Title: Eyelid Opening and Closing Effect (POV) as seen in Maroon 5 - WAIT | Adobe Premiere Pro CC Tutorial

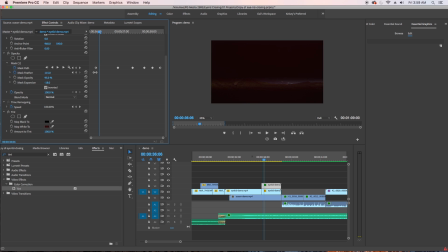(8:14)
So now it looks more awesome and more realistic. and when an eye opens it's not just always in focus right away right so let's add
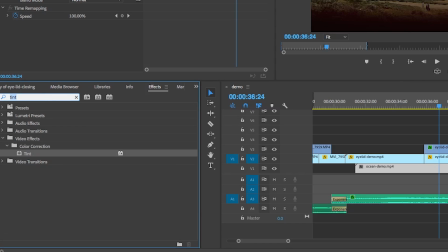(8:23)
in some blur search for gauzy and blur from the effects drop it onto the beach clip and now when the eyelid is open set a keyframe then go
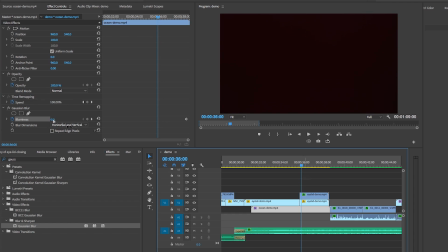(8:33)
back to the beginning when the eyelid is closed and increase the amount to about 75 so it's blurred now the footage gets less blurry as the eye opens i also added some third-party plugins to the beach footage.
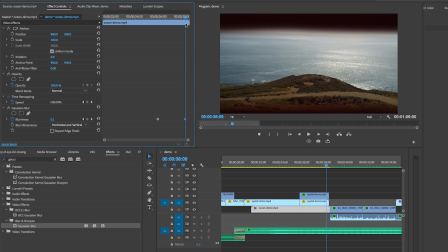(8:47)
I used some red giant universe effects to make it look more like a dream scene.
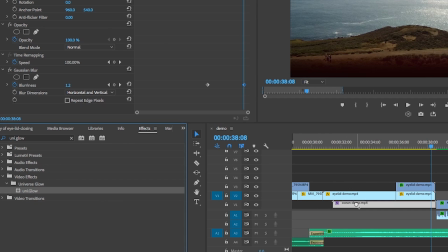(8:52)
I applied the universe edge glow and the universe glimmer effect to give it that dreamy feel.
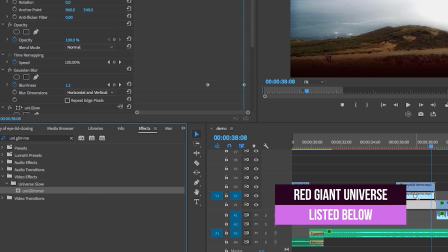(8:59)
And to make the effect have even more pizzazz, I downloaded a couple effects from Production Crate,
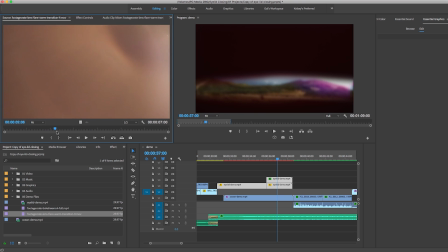(9:06)
a lens flare warm transition, and a bokeh warm video clip.
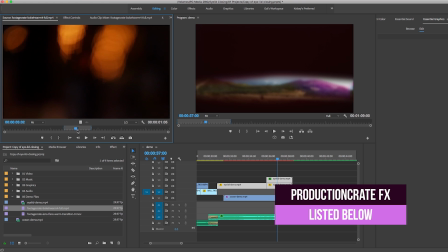(9:11)
Some of the effects from Production Crate are completely free and others you will need to get a pro membership plan which is $49 per year for unlimited assets which is a pretty great deal. So what I did was move the two eyes closing those layers up on the timeline
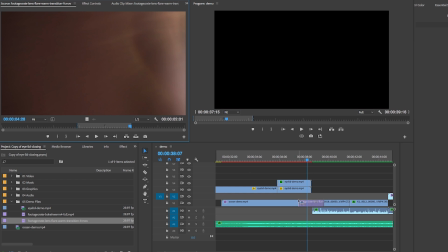(9:29)
and then place the lens flare warm transition between them and the beach footage onto layer two.
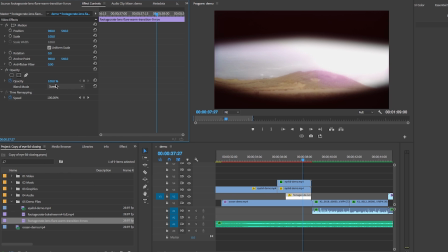(9:37)
Then under effects controls I changed the blend mode to screen to remove the black from the scene and to make it look brighter kind of like the
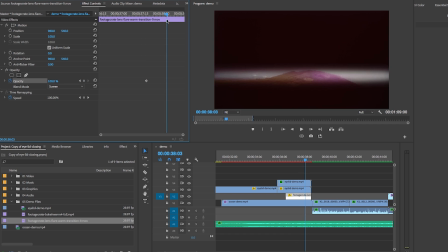(9:45)
brightness you see when you first open your eyes I Keyframed the opacity to make it go from a hundred percent to zero opacity as the shot panned then above the eyelid closed scene Just before it opens I placed
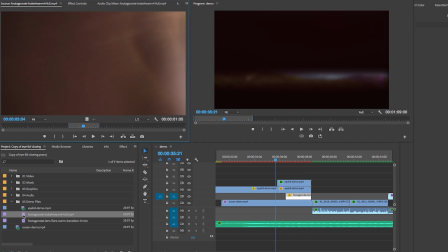(9:58)
a small snippet of that bokeh clip I got from production crate and
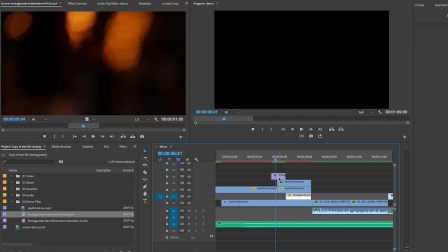(10:02)
from effects controls I added a screen blend as well to remove the
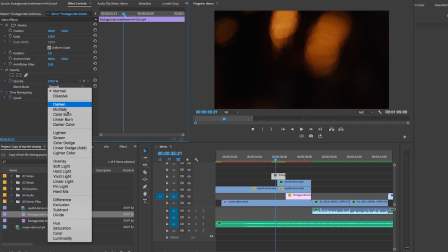(10:07)
black from it and then I also reduce the opacity to 22 to make it kind
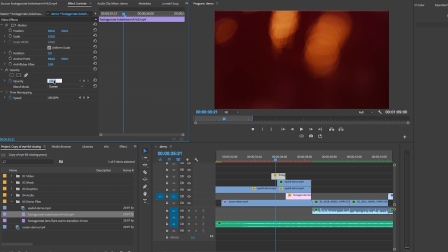(10:12)
of look like the spots you see when you first close your eyes and Then I added a cross dissolve to make it fade out and also added some cross dissolves
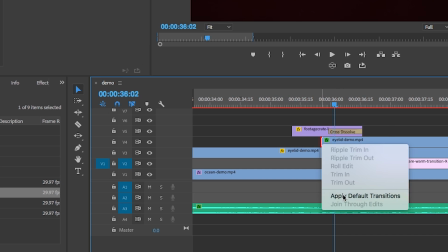(10:21)
Between the eyelid closing on layer 3 and 4 to make the transitions more smooth So that's all for the Friday effects tutorial If
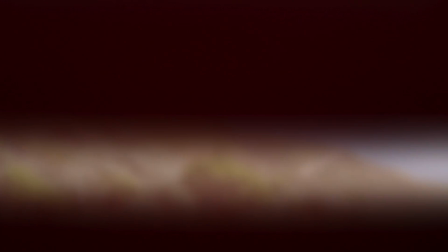(10:32)
you like this kind of video, be sure to give it a thumbs up and also subscribe to keep up with all the latest tutorials on Premiere Gal. And now a question for you. What effects have you seen on TV or social media that you would like me to teach? Let me know in a comment below. Thanks again for watching you all and I'll see you all next week. Bye. Hey you guys, it's Gal again here. You guys should click over there to enter my latest giveaway. Over $3,000 worth of video prizes. It's awesome. And down there, you can click on my Patreon page to go ahead and leave me a tip to support my effort to provide free video tutorials online. And down there, you can click on the next tutorial to learn something new. Bye!